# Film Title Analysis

So our plan for our next lesson is to start making our film titles. So before we do this, I wanted to get some further research and look at previous A-level film noirs and see the type of fonts they used, colour, and whereabouts in their film they put it, just to see what works well and what didn't work so well.
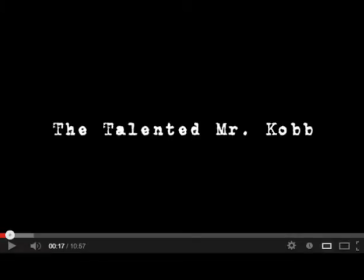(0:32)
The first A-level film I watched was set out to be in the 1940s, and the first thing that you see is the film title, which was against a black background and the font was white. So the white could suggest innocence and the black obviously has connotations of death.
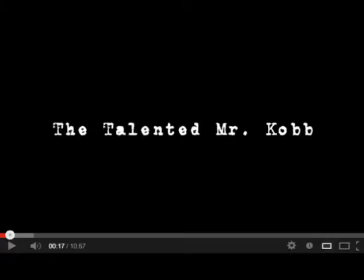(0:49)
The font itself is like a typewriter font, and as it appeared it was like a typewriter and it had the sound of a typewriter. So this is a convention of film noir, and I thought this worked really well, and it set the theme and it set the time of the film it was in.
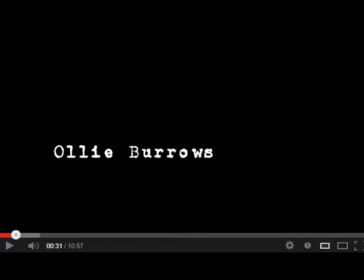(1:05)
The actors' names then began to appear, again following the theme of black and white with the typewriter font. I really like this because I think it looks effective but very simple, and it doesn't give too much away.
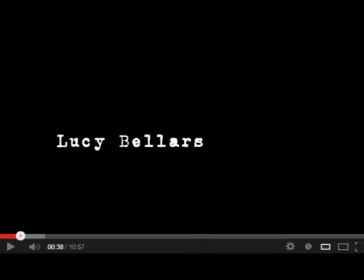(1:18)
You don't see the characters yet. And a 1940s type soundtrack is played over the top. So again, this is another hint to the time of era that the film is set in. So the only film titles that you actually see are the film name and actor's name,
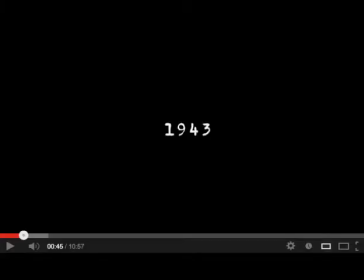(1:38)
because the next screenshot is then of the time period, obviously, that the film is set in, so that they make this clear to the audience. So overall, I think that this was really simple but effective. It easily showed the time period, it also suggested innocence and death,
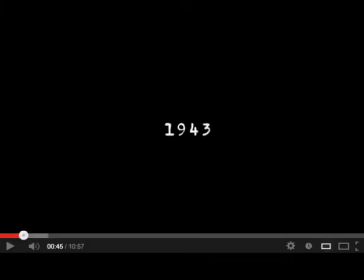(1:55)
and the typewriter was a clear convention of film noir, so gave the genre of the film away.
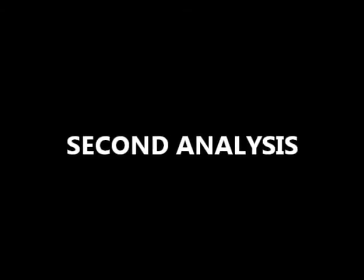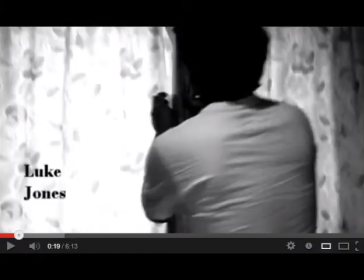(2:06)
Unlike the first film, this film had the titles against the moving image of the opening to the film. The first film title appeared at 10 seconds after a short flashback, which I feel was effective in getting the audience's attention. We were then introduced to the main characters with their actor's name next to them.
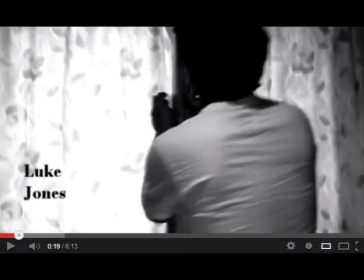(2:24)
The actor's name appeared in a black font which stands out against the white background of the light.
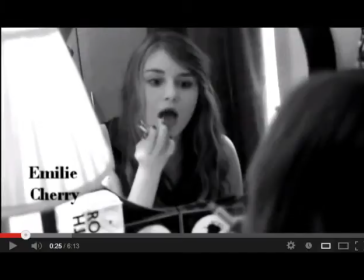(2:29)
The type of font is plain serif. I like the fact that the actor's name appears next to the actors, but I feel that the font was quite boring. Although possibly reflecting on the time period it was set, I think there could have been more movement to make it stand out more interesting for the audience.
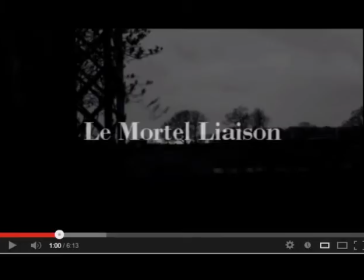(2:47)
The film title appeared at exactly 1 minute, which I felt was appropriate, as it gives a quick insight to the audience of what is coming up in the film. The film title was a larger font in white, which suggests innocence and purity, and was in the centre of the frame. I liked this and how the moving image was still playing in the background.
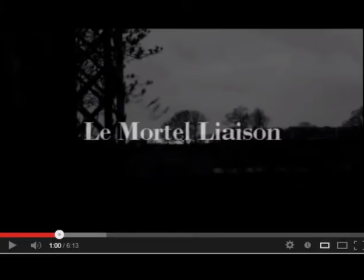(3:06)
I feel they chose an effective and suitable image for the title to go on, as the lighting is dark, so the title stands out even more.
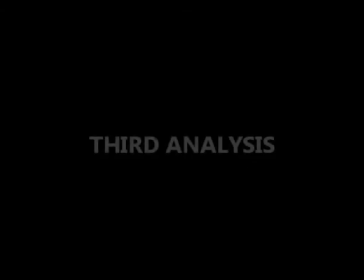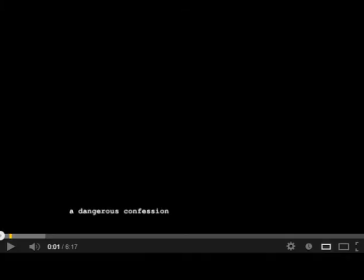(3:19)
The title appeared at the start of the film against a black background. The font is very small and white, which suggests innocence. I think it is too small for an audience to read, and it doesn't stand out to me or make a statement.
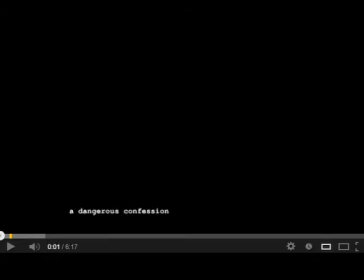(3:33)
I feel the position is interesting and unique, and could have been quite effective if the font was slightly bigger and more readable. The font is a serif font, which reflects on the time period. It also looks like a typewriter, which is a convention of film noir.
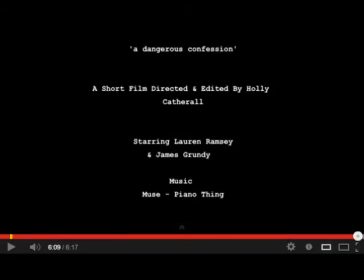(3:49)
There are no titles or actors' names throughout the film, but at the end. This is different to the other films that I had looked at.
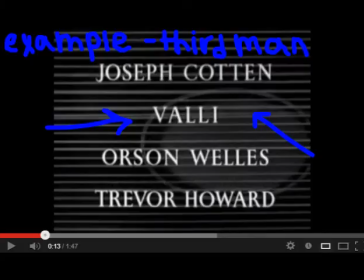(3:57)
I quite liked this and thought it looked old-fashioned like the original film noirs, as most of those had listed credits at the beginning of the film.